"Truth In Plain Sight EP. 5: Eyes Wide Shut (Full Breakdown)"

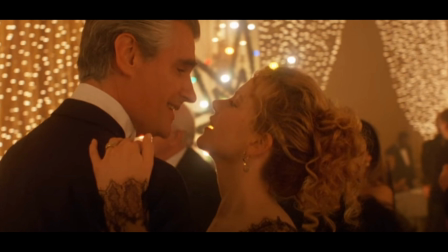since tom is gone his wife uh starts dancing with this uh hungarian guy right and he's he's flirting with her telling her you know all sweet little nothings you know what i'm saying like damn near about to sweep her off her feet you feel me
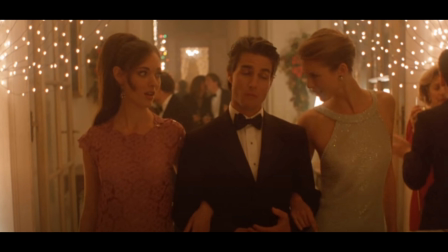and tom he gets some girls come his way not not notice the colors that they were you see what i'm saying this this is symbolizing like in those type of parties these would be the girls that
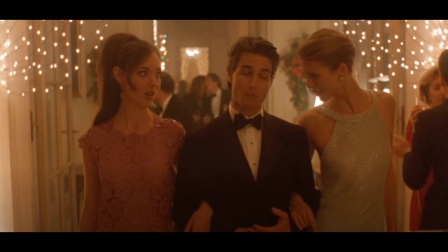are there for quote-unquote entertainment if that makes sense to you right everyone else is wearing black they're wearing black for a reason and these these other characters they're wearing off colors right they letting
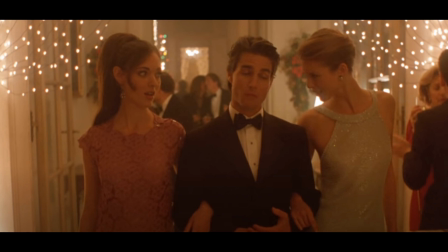you know that they not really a part of what's going on they just there for the entertainment so they start flirting with time you know what i'm saying damn near damn near then swindle him about his drawers you know what i'm saying
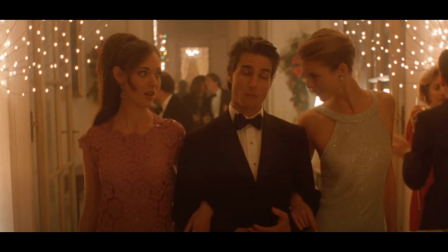but did did nothing really crazy go on they nobody cheated at this point they didn't cheat on each other
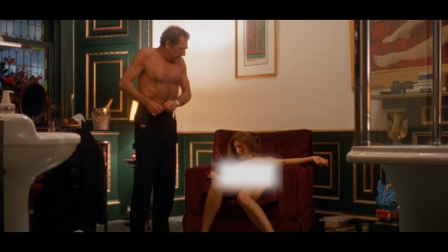uh so uh upstairs in the party uh the guy that invited time to the party uh he's upstairs uh with a woman and she has no
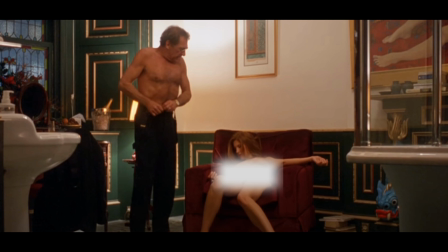clothes on and you can already tell what he doing he putting his pants back on but she looks very incoherent you know so he calls because she's unconscious at this point so he calls uh for tom because he's a doctor he he tries to uh
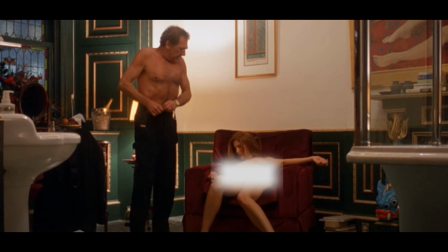get get him to uh see what's wrong see if he can you know get her back to her normal state because she's obviously uh she's obviously been drugged right so
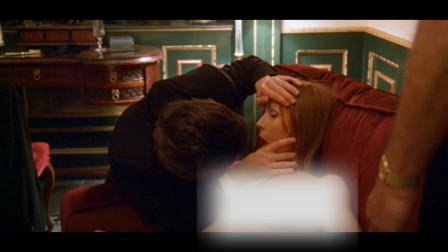he's looking at her and i had to bleep this out so i don't get taken down but she's completely naked and he's looking at her eyes she's obviously sedated you know what i'm saying and
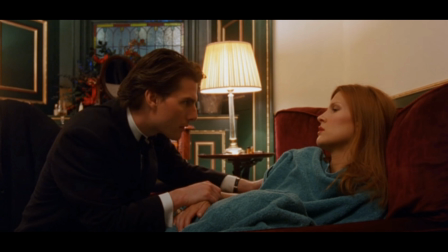he basically tells the girl um that you need to stop taking these drugs you need to you know tom's really playing like devil's advocate at this point he knows what's going on but he's telling the girl like you
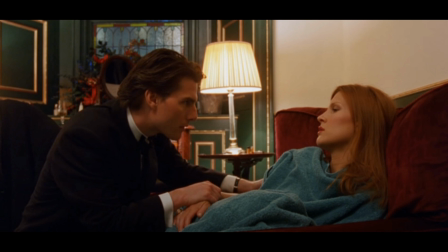need to lay off the drugs you need to lay off the drugs kind of gaslighting the girl a little bit all right and the man the man thanks tom for what he did for what he's done you know he tells him you know keep this between us don't really don't tell nobody what just happened he put his clothes back on and they returned to the party
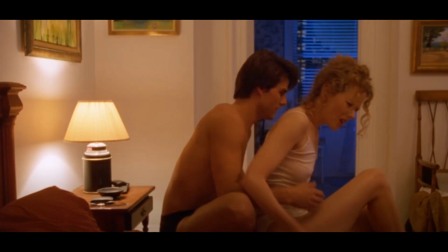right so later on that night you know the party's over with the party's over with and now they're discussing uh basically what
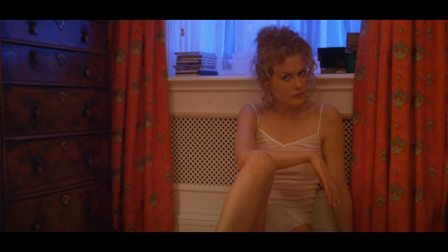happened at the party and come to find out that this the wife has been having some type of dreams